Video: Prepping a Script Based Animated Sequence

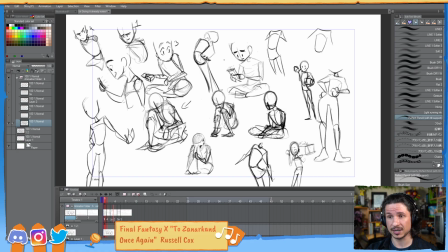The one I was looking at in terms of studying the drawing style was specifically Dana Terrace, the creator of Owl House, and watching how she approached drawing Luz and Ida.
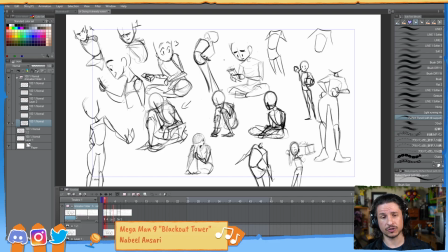So I was kind of studying her drawing style. Spencer Wan is the other. He's an animator on there. He's the one that does those really amazing animated moments in Owl House.
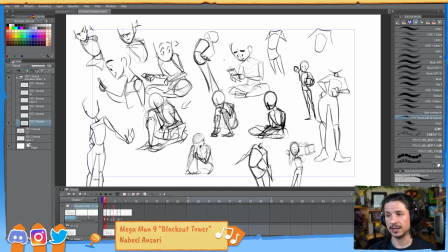He's another one that I'm studying how he approaches drawing as well. So this is something I highly recommend. If you see kind of like a quick style of drawing that you like, check them out and try to understand, okay, why do they draw the characters in this way?
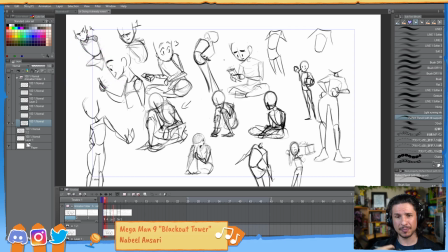Why do they draw the body this way? What simplifies it? What makes it easy to read? So I started incorporating that into these drawings just as practice for myself as well.
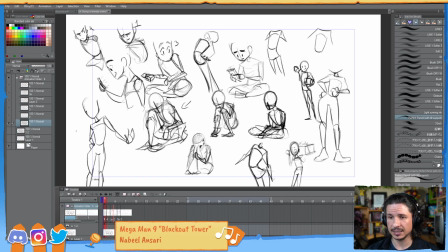So I'll just do a whole bunch of drawings and you'll see this is the character exploration at this point. So we talked about the shot exploration, the camera movements and everything. This is character exploration.
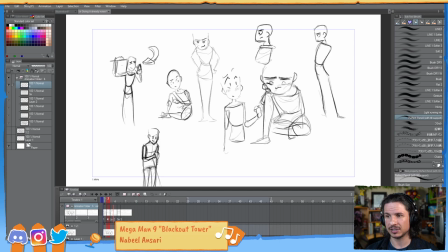How can I push these characters? So again, just a bunch of different drawings. How would they stand? For example, if the character was to stand up and kind of be miserable, what line of action do I want to push in there?
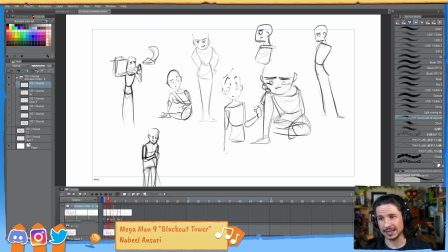Now this was just something I was drawing while I was what was I doing here? I was waiting for something to finish encoding and I was just doing some doodles just to keep my mind busy.
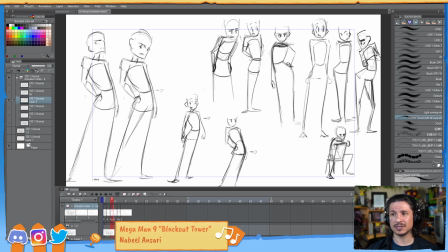But then here, this was another page of character tests, basically trying to figure out how both characters would stand. Now this is something I'm going to talk about in a little bit, but something I highly recommend, especially when you're dealing with a
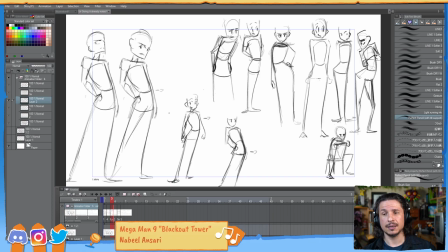2-character scene, is if you have 2 characters in your shot, they will act and behave very differently one to the other. They are not the same person.
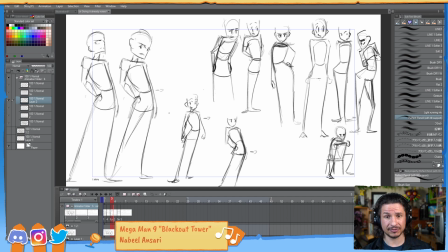This means that they'll stand differently, they'll walk differently, they'll sit differently, they'll interact differently, they'll see the world differently. So this is the start of this. There's still a lot that I want to do in this case,
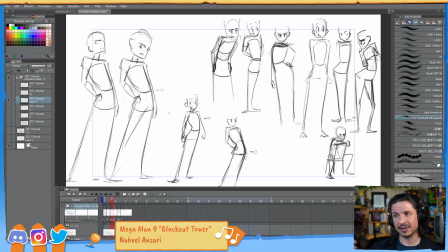especially if I'm going to be kind of giving this out to other people to work together on as a collaboration. I want to make sure I'm very clear about who these characters are and what their personalities are. So I was just drawing how would they stand.
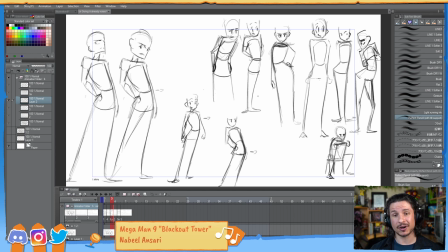For example, one of the characters is a little bit more upbeat, a little bit more of an optimist, still socially awkward. Both of these characters are socially awkward, which is kind of the fun challenge here. They're not outgoing, they're not going to talk to each other face to face, so they've got that in common, but how can we separate them?
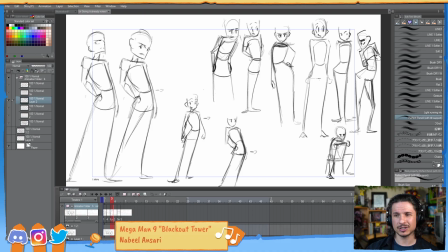One of them is aloof. Well, how can I push that? Maybe having her lead with her stomach. This is always a fun little experiment. See where the character leads when they stand. So what I mean by that is, for example, if you look at heroic poses, they tend to lead with their chest, like right here.
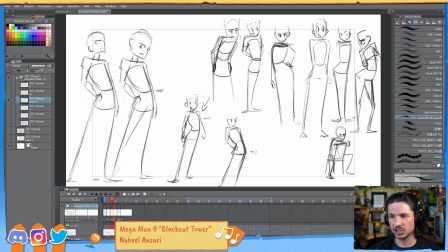The character's kind of leaning forward, but it's the chest that is at the apex of that line of action. To make a character more aloof, it's the top of the hip, right around there. So if we think of that line, this is the line we're starting to get.
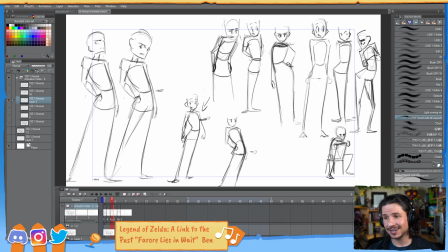If we want the character to be more sassy, it's going to be the lower hip, right there. So it pushes that line a little lower. So it's still all a C shape, this same line of action, but by changing the position of it, we can change that little bit of personality.
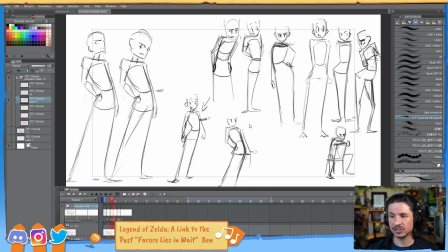So this was me just exploring that. How can I push these characters to feel unique, but maybe stand somewhat similarly?